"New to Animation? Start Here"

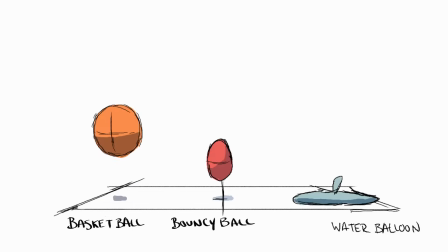(0:00)
there's a few exercises that anyone starting out with animation needs to do.
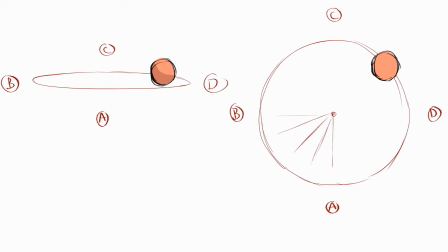(0:04)
The principles in these animation exercises are so universal and will apply to every single thing that you animate.
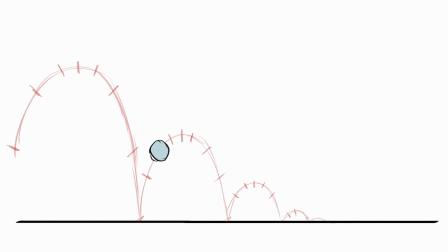(0:11)
So today we'll learn how to animate the bouncing ball, the spinning ball, the pendulum,
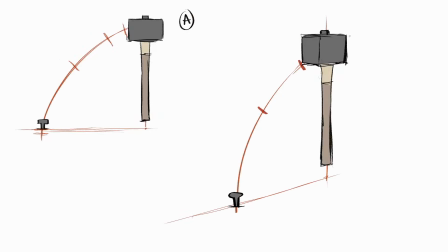(0:20)
and the hammer swing.
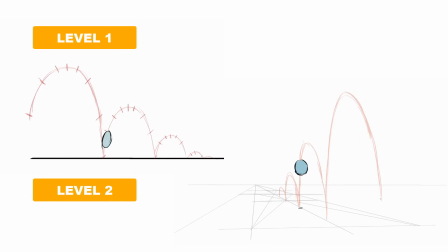(0:23)
For each exercise, we'll have a level 1, which is the easier version, and then once you can do that comfortably, move on to the level 2 version of it.
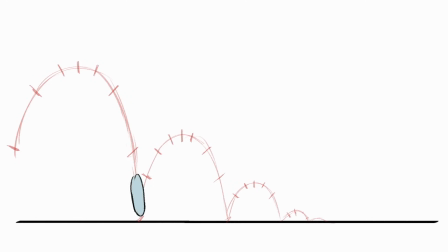(0:32)
Let's start with the bouncing ball so that we can get a really good understanding of arcs and spacing. For this exercise, I just want you to animate it straight ahead, meaning we'll draw each sequential frame one after the other. And I'll be animating on ones, meaning that there's a new drawing every single frame.
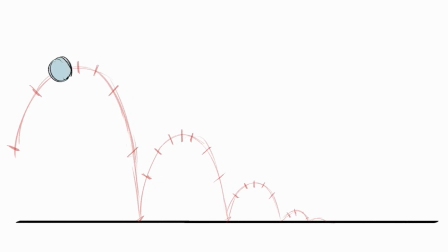(0:52)
So in order to make this ball animation feel natural, it has to follow a set of decreasing arcs as the ball loses momentum. The ball's vertical speed also slows down as it reaches the top of that arc and then speeds back up again as it falls down towards the ground.
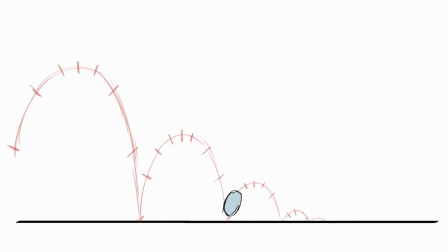(1:08)
So how do you accomplish this? Well, the way we're going to do it is we're going to pack more drawings into the peak of the arc where the ball is moving slower,
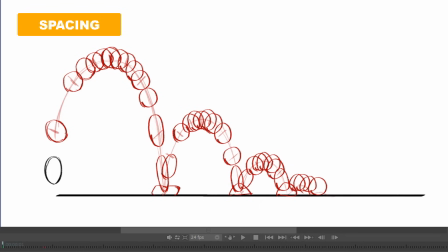(1:17)
and then have fewer drawings as the ball is going up and going down. By having smaller gaps in the drawings or decreasing the spacing, we make the ball feel as though it's moving slower.
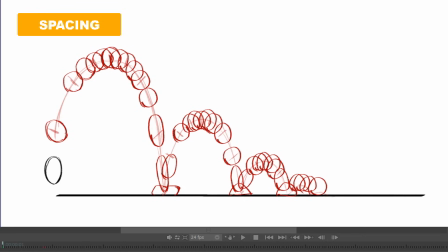(1:30)
And that means the opposite is true as well. If you increase the amount of space between the drawings, it's going to make the ball feel as though it's moving even faster.
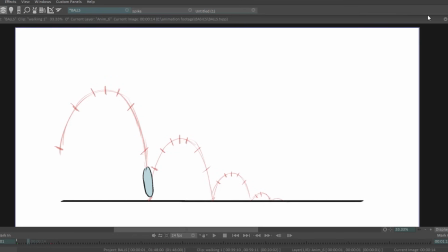(1:40)
The other thing I'm doing here is I'm stretching the ball right before it hits the ground and then squashing it as it does hit the ground. This builds anticipation and emphasizes the impact. And you'll see later on, we're really going to play around with how much squash and stretch we use.
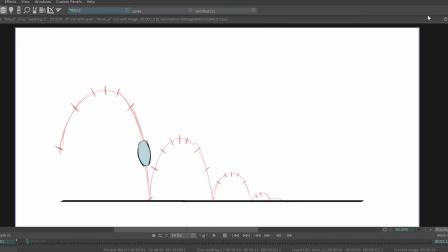(1:57)
So what I want you to do now is pause the video and try this out for yourself.
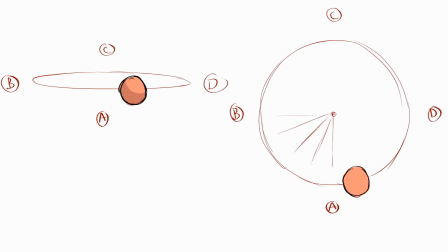(2:01)
Okay, I'm going to trust that you're not lying to me and you actually paused the video and did the exercise. So let's move on to the spinning ball. It's a simple exercise. It's just a ball rotating around a circle. But we're going to do one version in a top-down view and the other in a front view, which is going to require a little more perspective.
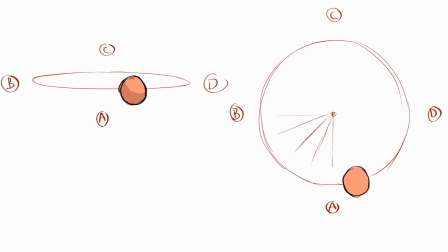(2:21)
For this one, we're going to animate it pose to pose, meaning that we're going to start with our 4 key poses,
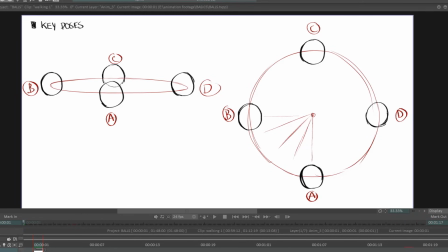(2:27)
that being the A, B, C, and D poses you see labeled. Another 4 breakdown poses, which are halfway between each of those. And then finally, 8 in-between drawings, which are going to fill in all of the remaining gaps.
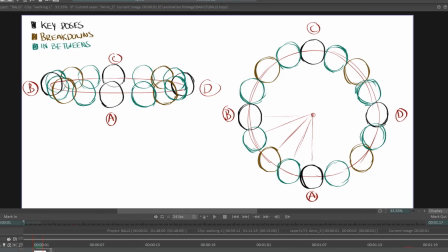(2:44)
The interesting part about this exercise is you'll notice in the front view as we get towards the B and D poses that the spacing of our drawings is going to decrease. So we're actually going to get a lot more drawings clustered around those 2 positions.
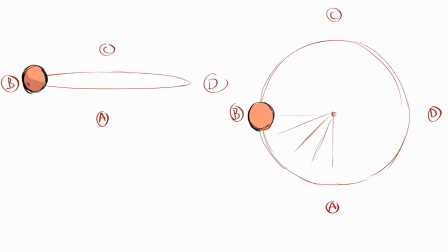(3:01)
This is just a consequence of perspective, but the net result is that you end up making more drawings towards the sides.
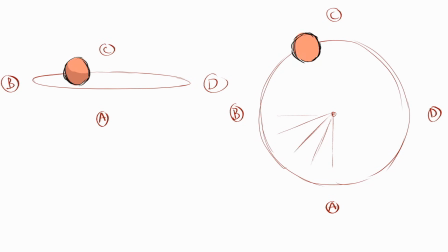(3:12)
So the main takeaways from this exercise is that we can use pose to pose to start from our keyframes and then gradually fill in the gaps. And perspective is going to affect the spacing of our drawings. And I'll reiterate the same thing.
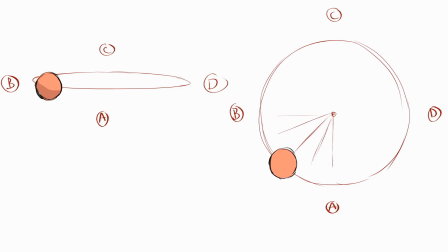(3:28)
Definitely pause the video and try this out before moving on to the next exercise, which is going to be the pendulum.
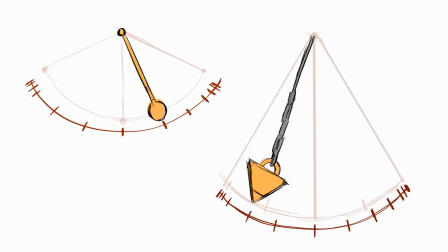(3:35)
Just like with the bouncing ball and spinning ball, we'll need to use arcs and spacing to make an effective pendulum.
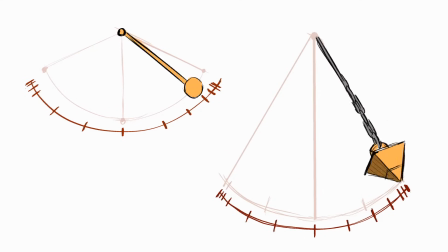(3:41)
But here I specifically want to focus on the timing.
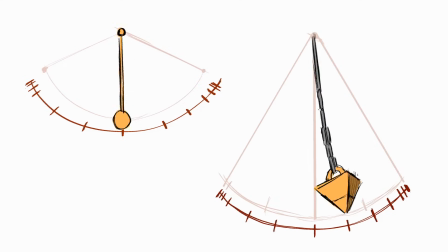(3:45)
What makes the pendulum animation feel natural is the acceleration and deceleration that happens at either extremes.
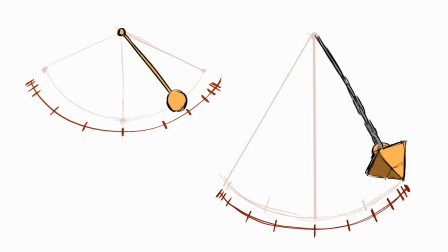(3:53)
When an animation accelerates out of a pose, that's what's known as a slow out. And when an animation decelerates into a pose, that's known as a slow in.
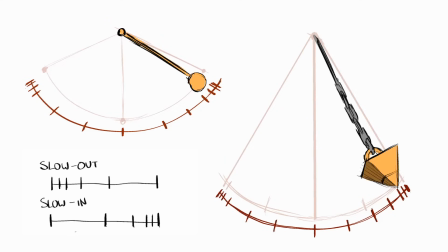(4:07)
We're going to put both of these into action with the pendulum, but let's first start by drawing in our extremes.
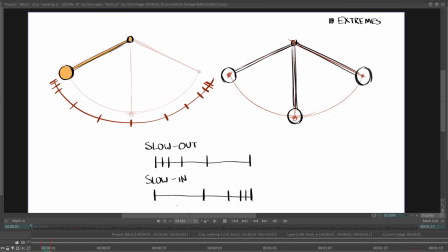(4:13)
That being the pendulum at the highest point of the arc on the left, completely straight down at center, and then its highest point on the right.
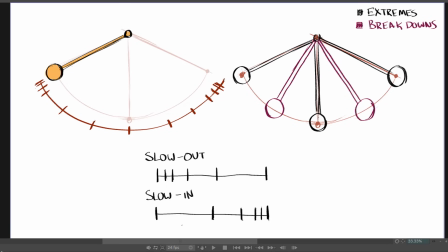(4:25)
Then I'll add in 2 breakdown poses halfway between our extremes. Now here's where the timing is going to get interesting. Between the first extreme and our first breakdown, I'm going to have 8 frames.
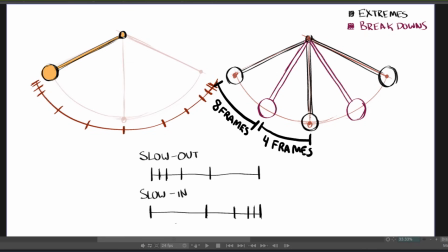(4:40)
Then between the first breakdown and our center point, it will only be 4 frames.
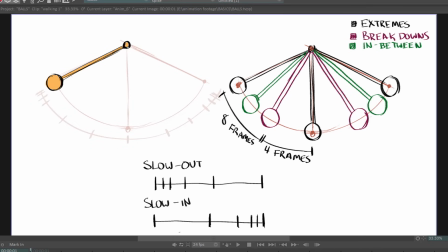(4:45)
So now let's do another drawing between our first extreme and our first breakdown.
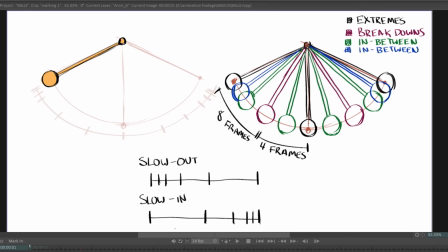(4:50)
This will be halfway between those 2. Then halfway between this drawing and our first extreme, we'll do another one.
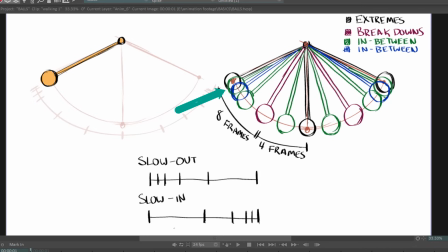(4:59)
And we'll fill in that last frame halfway between this drawing and the first extreme. You can see from this process, we've packed in a lot more drawings closer to that first extreme and fewer drawings as it gets down towards the center of the arc.
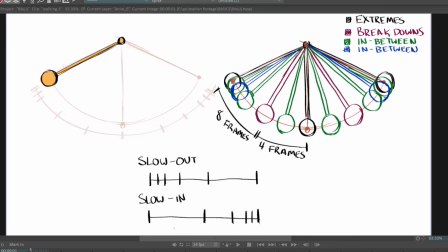(5:16)
Now we can repeat the same thing on the far side as it eases into that right extreme.
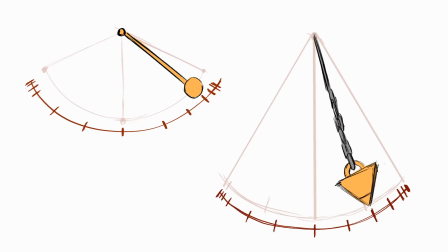(5:23)
Now that pendulum will speed up on the way out from the left and slow down on the way in to the right. And all we have to do is play this same thing backwards, and now we have a full pendulum swing cycle.
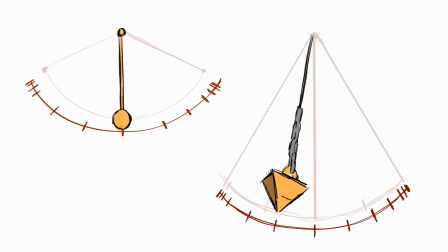(5:37)
Okay, so that's level 1 for the pendulum. Let's move on to the hammer swing.
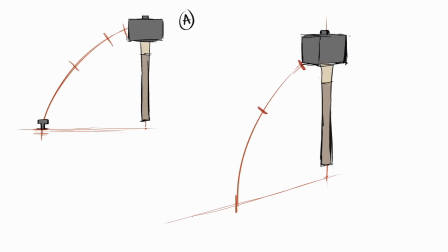(5:41)
The hammer swing is going to be very similar, so I'm not going to spend as much time on it, but in this case what we're going to focus on is the overshoot. An overshoot is when an animation goes beyond the final stopping point.
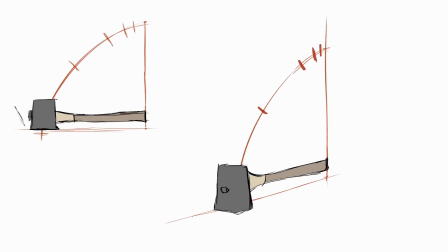(5:53)
So in this case, the hammer is going to squash down into the ground before it settles into that final key pose.
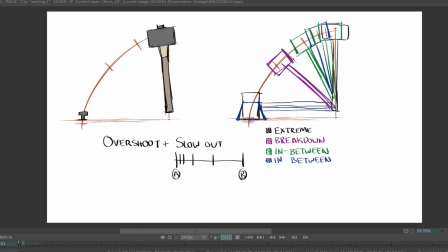(6:00)
And just like before, in order to get that acceleration, we're having a slow out from our initial upright position. Now let's have a look at the level 2 version of some of these exercises. For most of them, the level 2 is just going to introduce a little bit more perspective and volume.
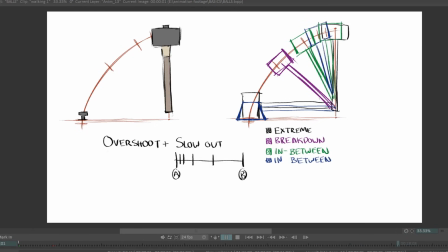(6:19)
But let's start with another bouncing ball exercise where each one is now a different type of ball.
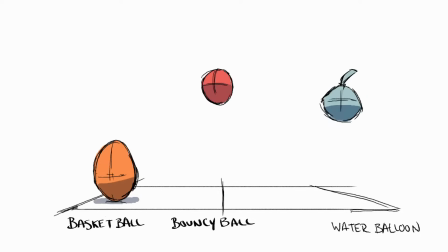(6:26)
We'll use all the techniques we've learned so far to make these feel like they're made of different materials. So for the basketball, I'm actually using just a tiny bit of squash and stretch because they don't really deform too much when they bounce on the ground.
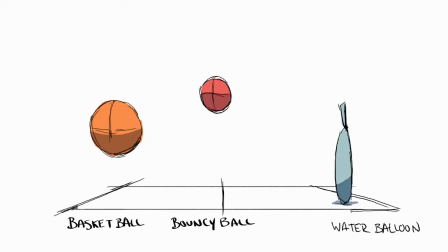(6:40)
They're pretty sturdy in their shape.
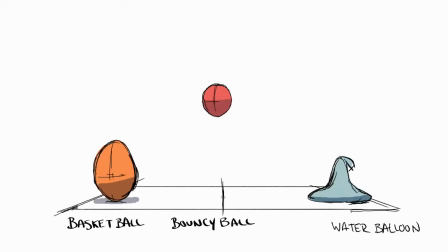(6:45)
For the bouncy ball, I made that have sort of a medium level of squash and stretch,
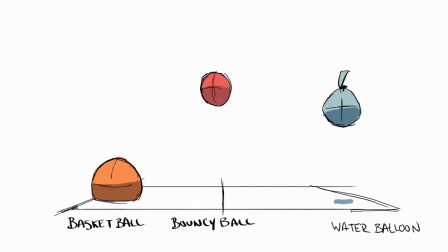(6:50)
so there's more frames when it hits the ground, and I gave it a higher arc than the basketball.
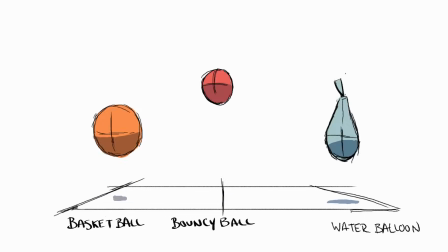(6:56)
And for the water balloon, I gave it a ton of squash and stretch, so the water actually falls before the top part of the balloon where it's tied.
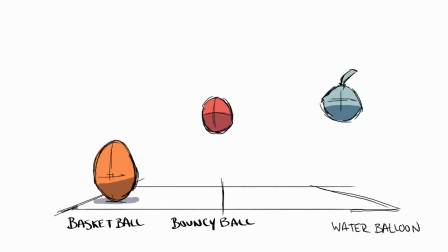(7:05)
So that makes it feel like there's this slight delay between the water and the balloon itself.
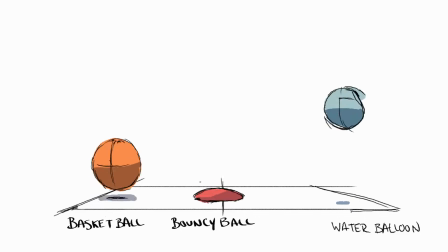(7:13)
The next thing you can do is animate the bouncing ball in 3D space. So we're actually going to have it go into the plane of the picture.
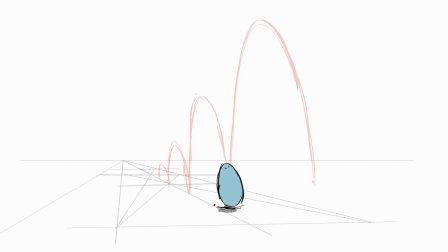(7:20)
The arcs are going to get shorter and thinner as it recedes back into 3D space. If you're not feeling too comfortable with just setting up a perspective grid like this, be sure to go back to my perspective series where I talk about all that kind of stuff. But once you're comfortable setting up grids and you have a good sense of how to rotate volumes in 3D space, just give this a go and see how it turns out.
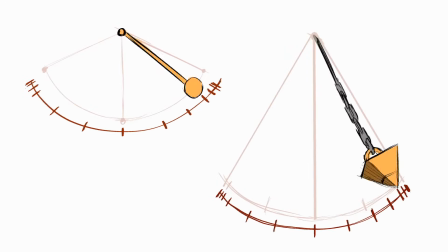(7:44)
The next level 2 exercise that I did with the pendulum swing was I added a volume at the peak of the pendulum.
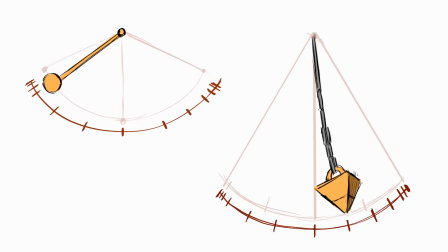(7:52)
So that way, as it goes from side to side, it actually has a twisting motion.
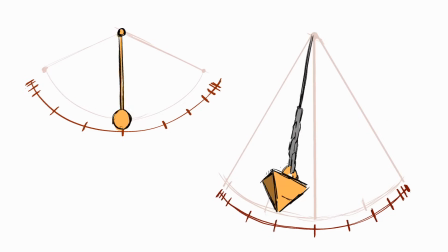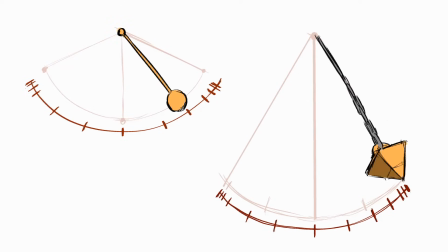(8:06)
All right, everyone, that's about it for this video. We talked about a ton of exercises, so your homework is looking quite dense for this week.